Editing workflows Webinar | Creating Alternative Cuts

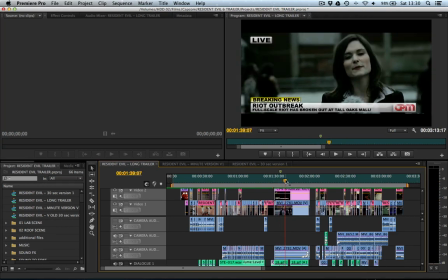[7:52]
In the long version, the whole dialogue thing, it's not necessarily imperative, but it builds up a sense of character, a sense of awareness, and it has an escalating notion, the way that she starts to give away or drop in all these different details,
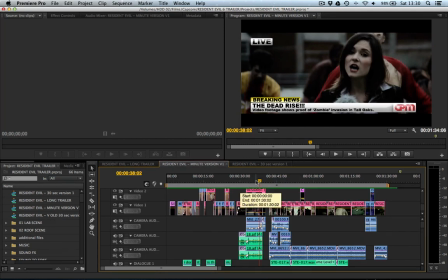[8:09]
and then eventually she lets loose with the fact that she doesn't think that it's under control, and then she gets attacked.
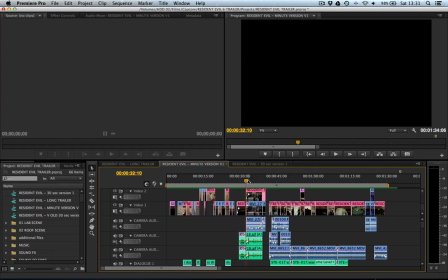[8:18]
It's sort of ironic. We wanted to maintain the irony, that was the main point, that was what we were getting out of there. In a 1 minute 30 second trailer, we don't necessarily get the chance to develop that, we just get a chance to show something.
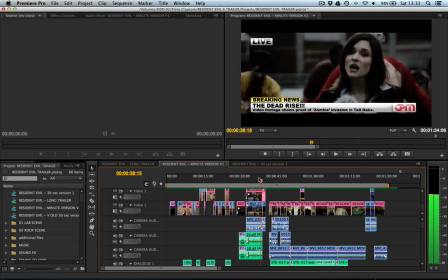[8:29]
So we are showing her, saying that there's something not in control, but we also have, you can see in here, the dialogue,
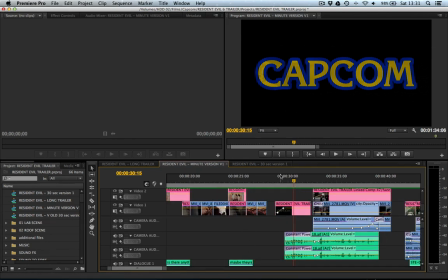[8:38]
her dialogue, fading in whilst it comes up with the Capcom logo. so we've merged the title
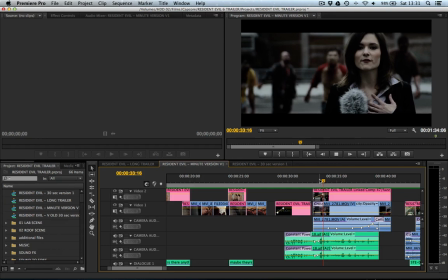[8:45]
sequence with some of her dialogue and then we still get her
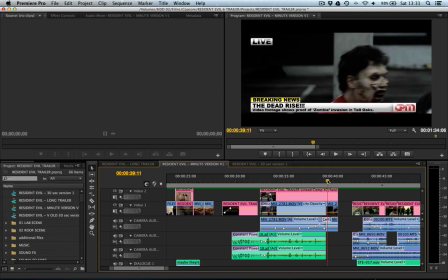[8:53]
getting attacked.
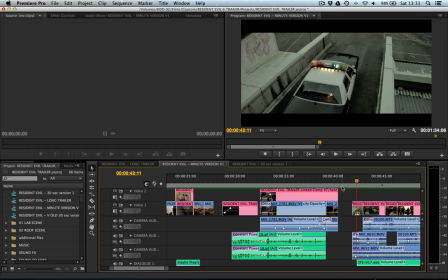[8:57]
The final scene was a bit different.
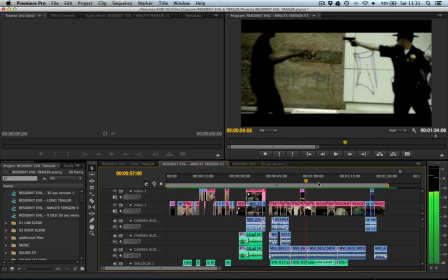[9:00]
This whole sequence when the cars all turn up, the cops turn up and the zombies attack them and the zombies win,
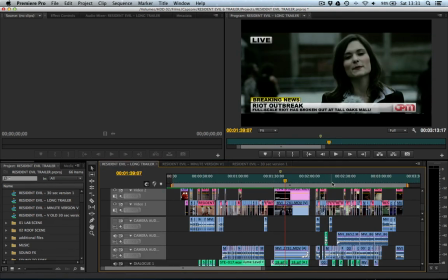[9:07]
that's hard to narrow down because ultimately this is a whole dramatic piece.
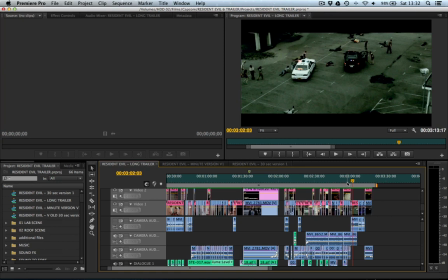[9:16]
If you take out one shot, you take out either the zombies winning or you take out the police looking like they could win. The more you get rid of that, the less drama you have. You need conflict to create drama. So if
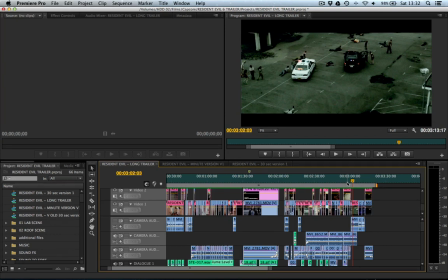[9:36]
I took out a shot of the cops shooting, you sort of need to take out a shot of the cops losing as well, so you still get the same level of balance that was created in the original but that's not exact because though for the most part i would say that
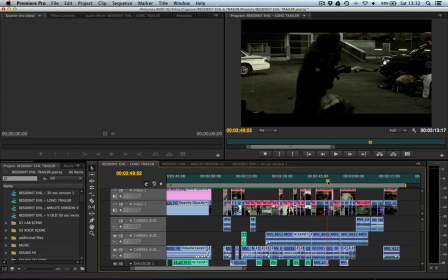[9:50]
80% of it is the cops looking like they're winning and the last 20% is the cops looking like they're losing so for every clip that you take out you've got to take out like a fifth of the zombies
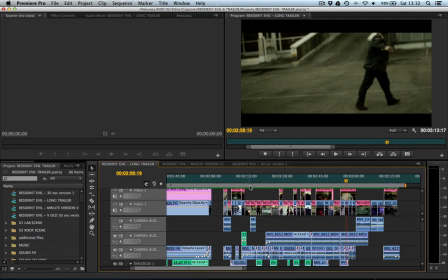[10:09]
winning so that you still get the same level of balance and and that's what it's built up on.
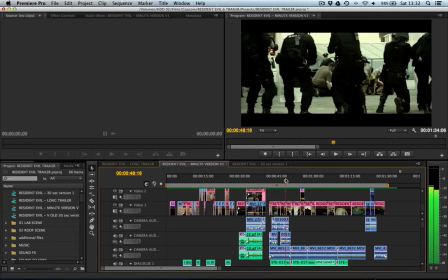[10:14]
So zombies attack and come in and so what I did I literally went through and just took out some of the filler clips so
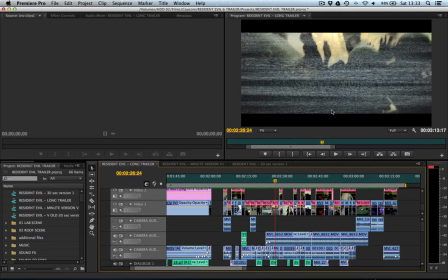[10:20]
in the long version you get these great hand shot footage clips like this with the TV fuzz over the top.
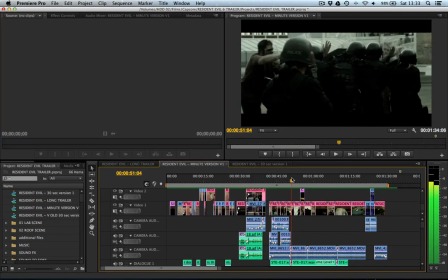[10:28]
I took out clips like that so that we also maintained a high sort of stellar production value without
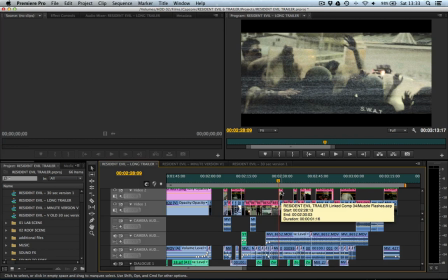[10:36]
using the found footage concept and that was one of the main things that was keeled off in the 1 minute 30 version it wasn't imperative to the main bullet points of the story arc.
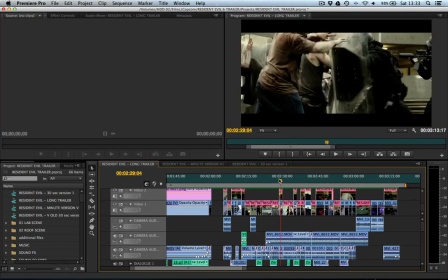[10:45]
It was an artistic flair which looked nice but when you were trying to be concise stuff
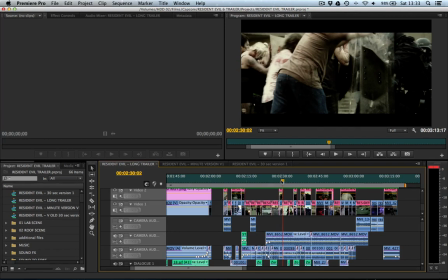[10:50]
like that has to go to an extent and you have to rely on the bare bones of your project.
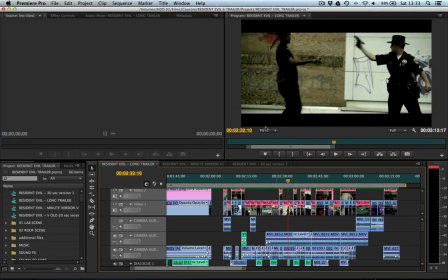[10:56]
All these main like visual effects shots of like the zombie getting his head blown off they stay because they're cool.
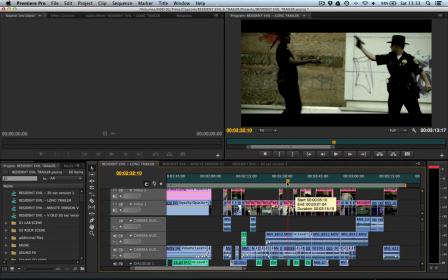[11:06]
I could come up with some pretentious reason as to why else they would stay but the question is why should they go as well that's
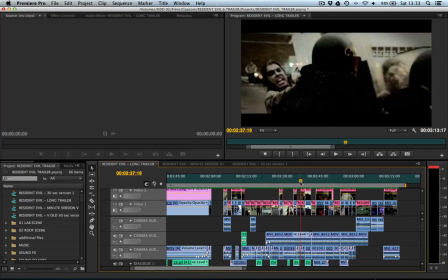[11:12]
also what you have to ask yourself why do some clips deserve to stay and why do some clips deserve to go if you can come up with a
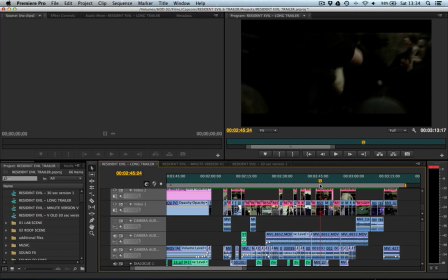[11:19]
reason that's great but then you got to start being cross-comparative why should this clip go and this clip stay sometimes you see two clips are telling you the same thing so get rid of one of them or get rid of both if the point is is completely irrelevant to the whole story
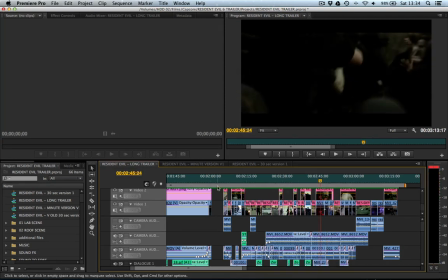[11:34]
you can see that this whole section is about a minute and 15 seconds
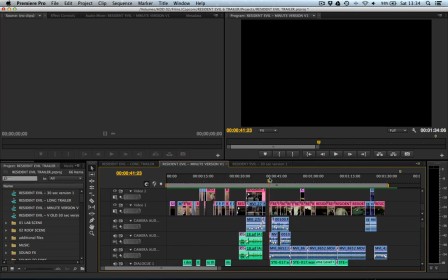[11:42]
luckily because of the way we cross cut the first section we allowed ourselves 45 seconds here to
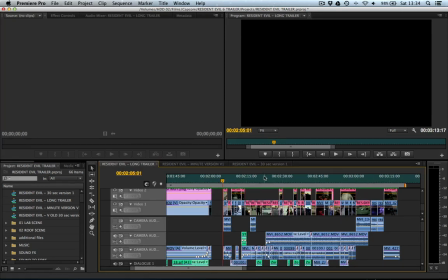[11:48]
retell the final minute and 15 seconds here so we were essentially cutting away less from this final battle scene than we did
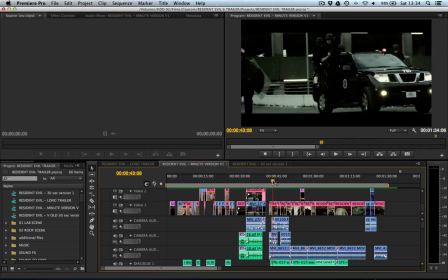[11:54]
from the rest of the whole thing because this main battle scene is the high octane bit that's meant to get everyone's blood pumping so
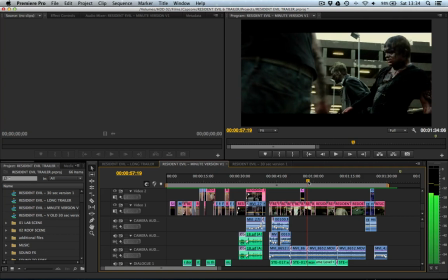[12:01]
we we still get them arrived and we get them shooting we get rid of some of the found footage stuff we reduce the length of the battle we literally that's the bit that took the main suffering there's lots of riot shield stuff against the zombies that stuff went because we still got the idea that they're doing it
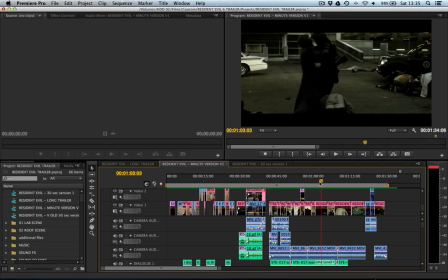[12:17]
we cross cut to some of the other people fighting and then we show that actually in that meantime the other guys have started to lose that is the main arc because obviously they come they arrive they fight then they lose we just get rid of
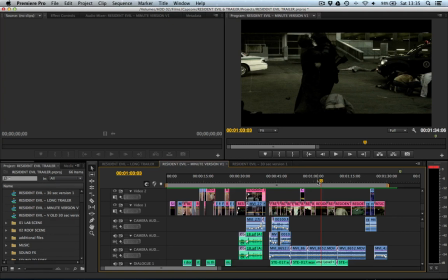[12:30]
some of the fighting so we still get the progression we don't get the elongated battle that's what we lost and then obviously it still comes up with the end shots like this vague
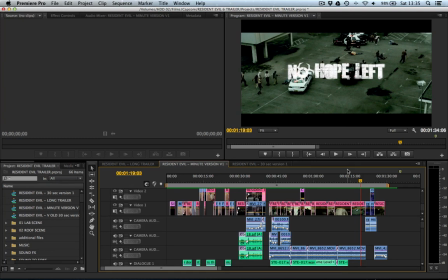[12:47]
this sort of shot you can't really reduce because the shot is that length because that's how long it wants you to realize shit excuse my friend sorry oh my god the zombies have won and now there's no hope left.
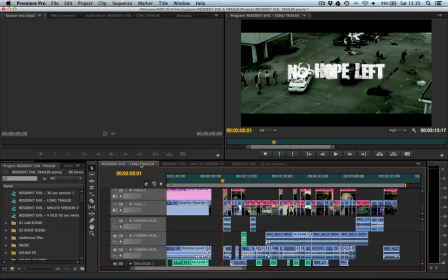[13:02]
You're on that moment so you can linger there. The length of that shot was an editorial decision.
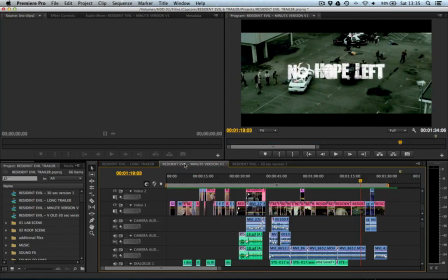[13:09]
If you get rid of that you lose the effect that you were going for in the first place so shots like this take huge precedence over the rest and if you need to keep the length down then then you can start trimming frames away from the rest of it.
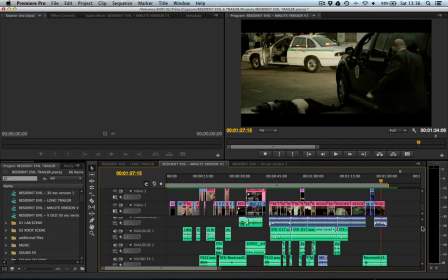[13:26]
Also with the music which was composed by Christopher Hansen who works on some the music from my films, he's a fantastic composer. You can see that down here, this was originally composed for the 1 minute 30 version. What I did was isolate different sections that he did so that I could beef it up for the director's cut version.
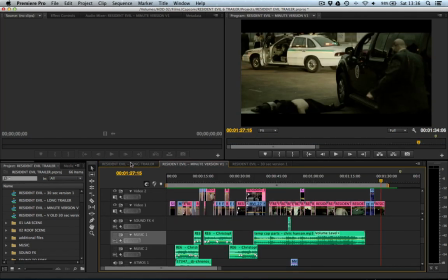[13:46]
The 1 minute 30 version was the priority so that's why we got him to compose for the 1 minute 30 version instead of the director's cut.
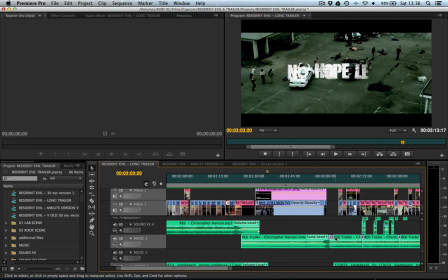[13:56]
And you can see that what we've done here Here we just loop certain sections over and over again. So we essentially create our own loops from his music.
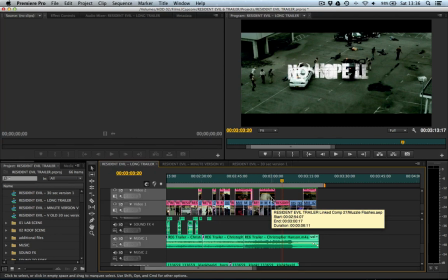[14:05]
And then the points where the music changes, we can line them up with whatever dramatic points we want.
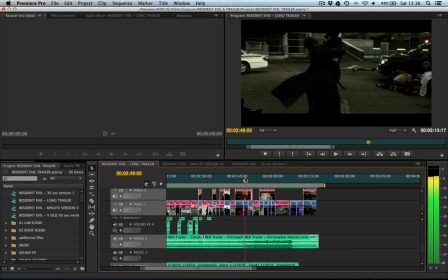[14:12]
For instance, the moment this zombie attacks the cop and that's the first time you realise actually the cop might not win here,
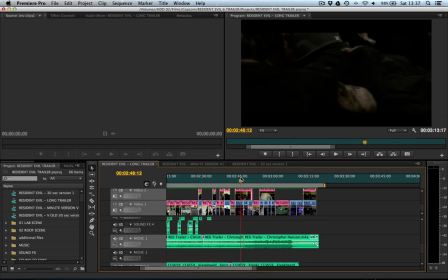[14:20]
that's when the music kicks in. Nice dramatic music.
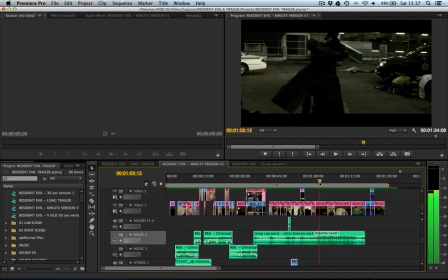[14:27]
and obviously it lines up to a similar place here except we don't get the battle so it's less of a shock but we still get we still get that impact on the music you can see here it really gets loud and then it builds up and builds up and builds up it still
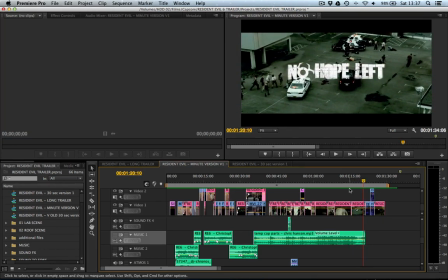[14:41]
builds up here because it's it's just creating a sense of awe if that makes sense and then we drop ready for the title and then we've got
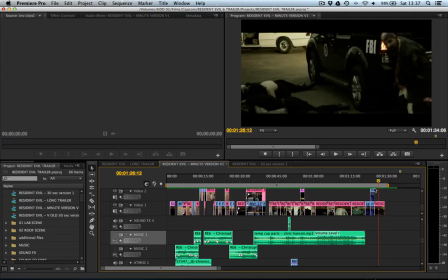[14:49]
this nice little cheeky after clip shot this is one of them clips that could go but we cut down enough that we left it in because it cuts back to the main action and we just see this zombie strolling around. We thought that would be fun.
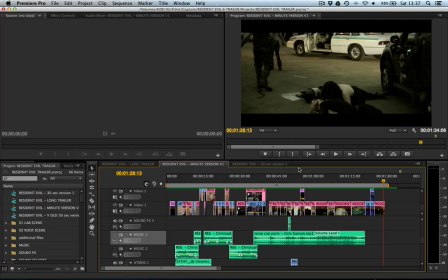[15:03]
It's the world inhabited by zombies. Zombie cam as it were. And that's in the elongated version as well.
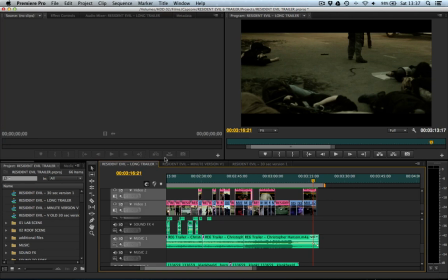[15:11]
The director's cut.